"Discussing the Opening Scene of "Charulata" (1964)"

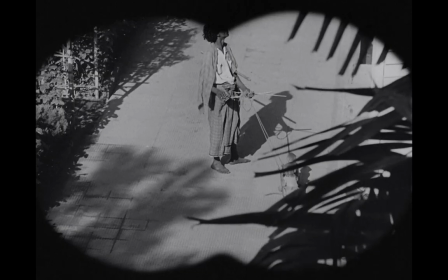(2:37)
So that binocular is introduced, which for me is not only a sign of a childlike innocence or fascination,
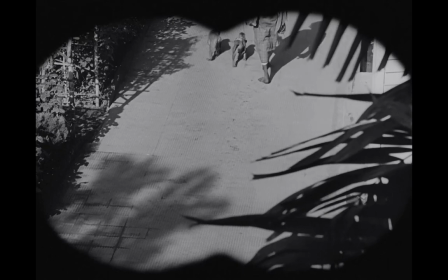(2:45)
it is also a sign of something that is forbidden because she's using the binoculars to to be a peeping
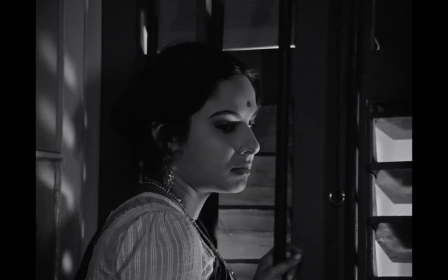(2:52)
tom to look to observe people from dark charulata in many ways is a forbidden love
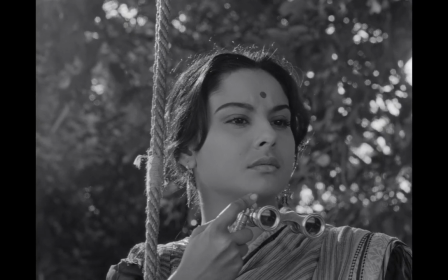(2:59)
story right so it is a kind of a a forbidden thing is
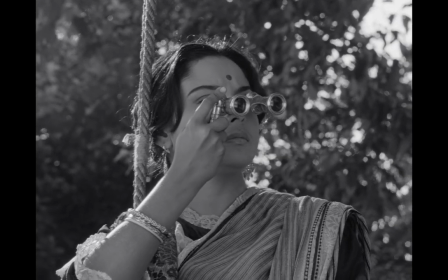(3:04)
introduced because she's using it to be a peeping tom to observe other people
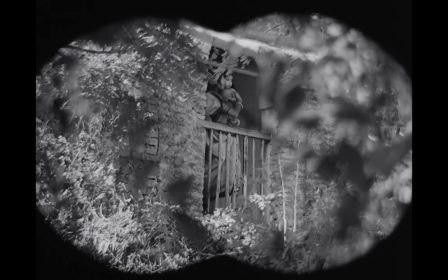(3:09)
who are unaware of her right so that binocular has been introduced then i
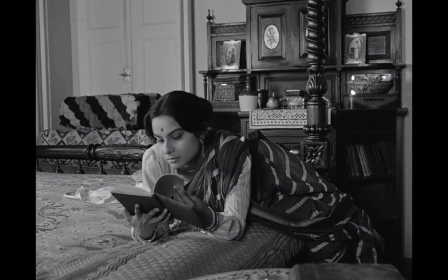(3:14)
was uh maybe i'm reading too much into this but her reputation of Bunkim Bunkim Bunkim tells us that she reads Bunkim and she is well read but also even
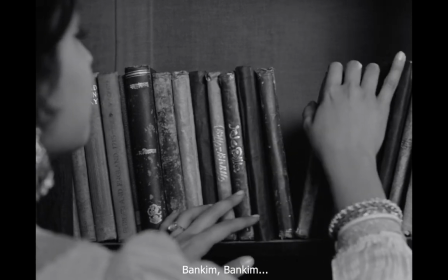(3:25)
when it comes to the titles of the book it is Bunkim Bunkim Bunkim which means there is a certain monotony
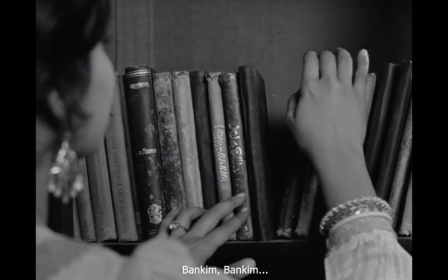(3:30)
there as well and
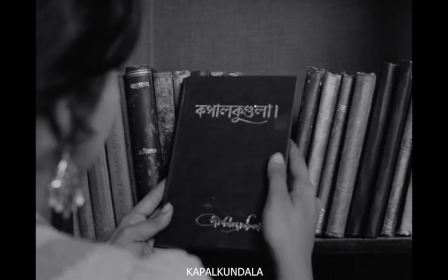(3:38)
then the title that she chooses is Kapal Kundala and I read about it
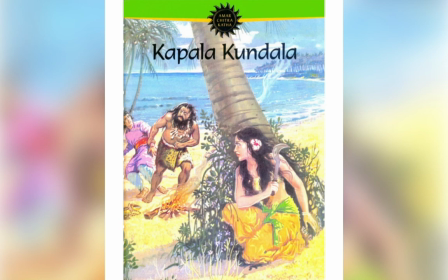(3:41)
Kapal Kundala is a story written by Bunkim about a forest dwelling girl who falls in love with a married man so there's a forbidden romance going on there as well and this forest girl then comes to live in the city and she feels out of place in the city okay and this girl
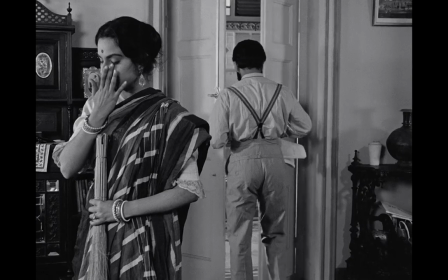(3:58)
who is a city girl is feeling out of place in this house so kapal kundala has a
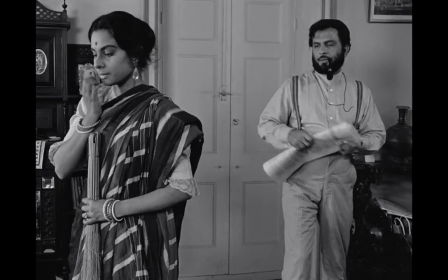(4:02)
strong uh you know like metaphor there these are the
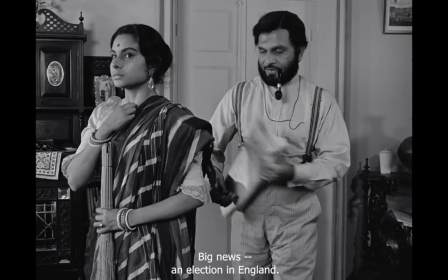(4:07)
things which i felt from a writing point of view these things were you know insist like we were explicitly shown but as a writer if i'm not the director of this sequence as a writer i would be terribly scared that the first six pages of my script are doing nothing and
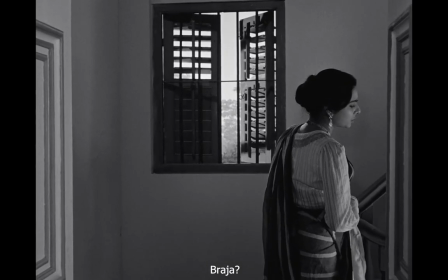(4:25)
we don't see any other character this is so we should notice this that she hears people and she watches them from a distance but even when she interacts
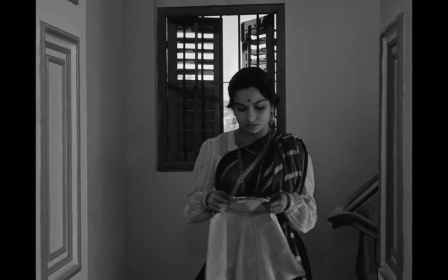(4:33)
with someone we don't see that person so we only see that woman. Actually, Satyanshu, if you would have gone maybe a few seconds further into the film, there's a very interesting shot of the husband.
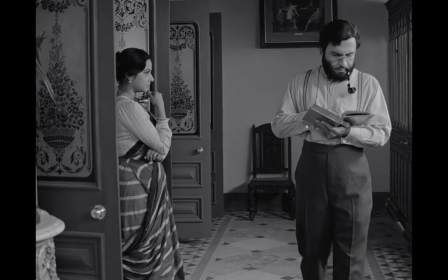(4:46)
The husband character is introduced. He walks past her, almost not noticing she's even there.
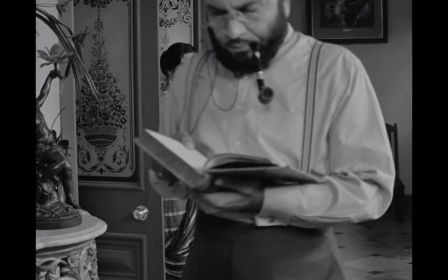(4:53)
And there's a little subtle humor moment in it where
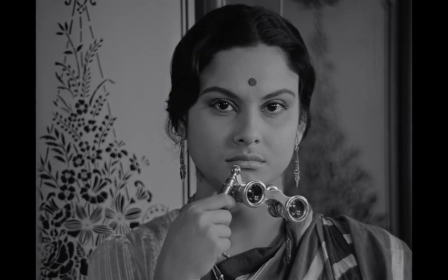(4:58)
she also like prompts up the binocular and looks at her husband.
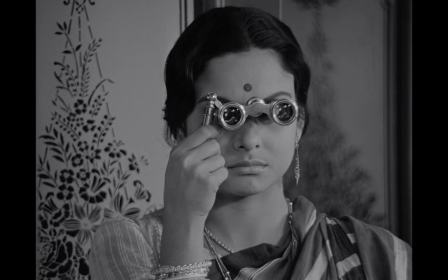(5:04)
So it almost makes you feel like the husband is also you know she has that outsider view of him like you know how she looks at this
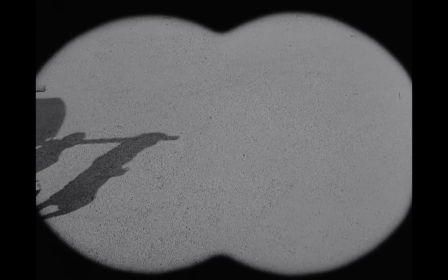(5:12)
outside world and probably she at some point of time in her life she had access to that world and she's now only had that distant view
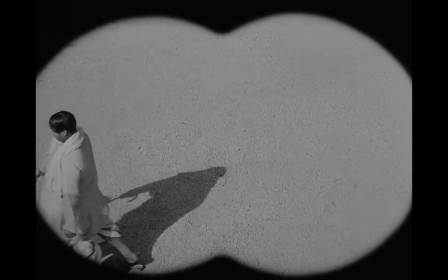(5:21)
of that world which is outside because she's probably from a certain background and she's locked in that
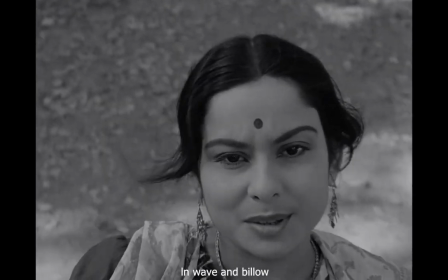(5:26)
house one thing which really catches our attention is the camera movements
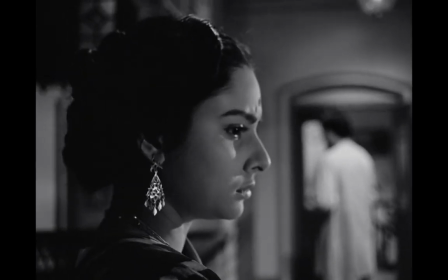(5:30)
because one way of looking at any film is just to focus on all the choices that the director did not make. Like a lot of Asian filmmakers, a lot of European filmmakers, when they start this film, many masters, when they start something like this, they would have still shots, stillness of frame, you know, and just making things very still for us to enhance the monotony. You know, why do you think we have so many dynamic, almost, you know, on the face,
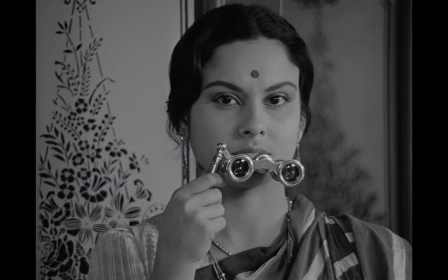(6:02)
camera movements very early in the film when we are more likely to notice them.
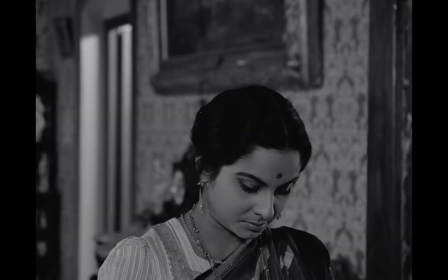(6:07)
I personally felt like, you know, the camera was trying to almost like in a very subtle way capture the energy of the character.
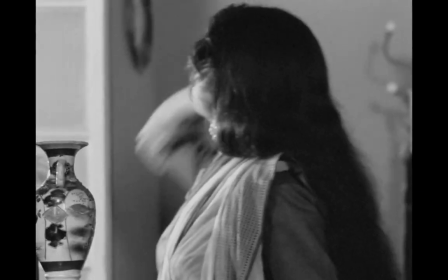(6:15)
Like probably she's got, you know, a lot of this desire to do things.
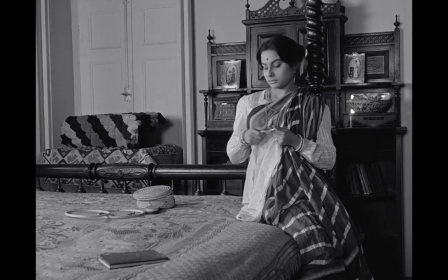(6:22)
But her space is limited. This is it, like, you know, this is where it will...
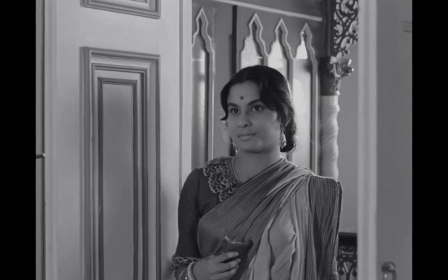(6:28)
I don't know, I felt like the camera is almost adding that energy which she has.
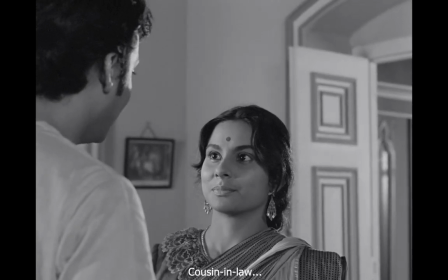(6:33)
But she's not able to take it out, you know, in that whole mundane, limited space, which is there.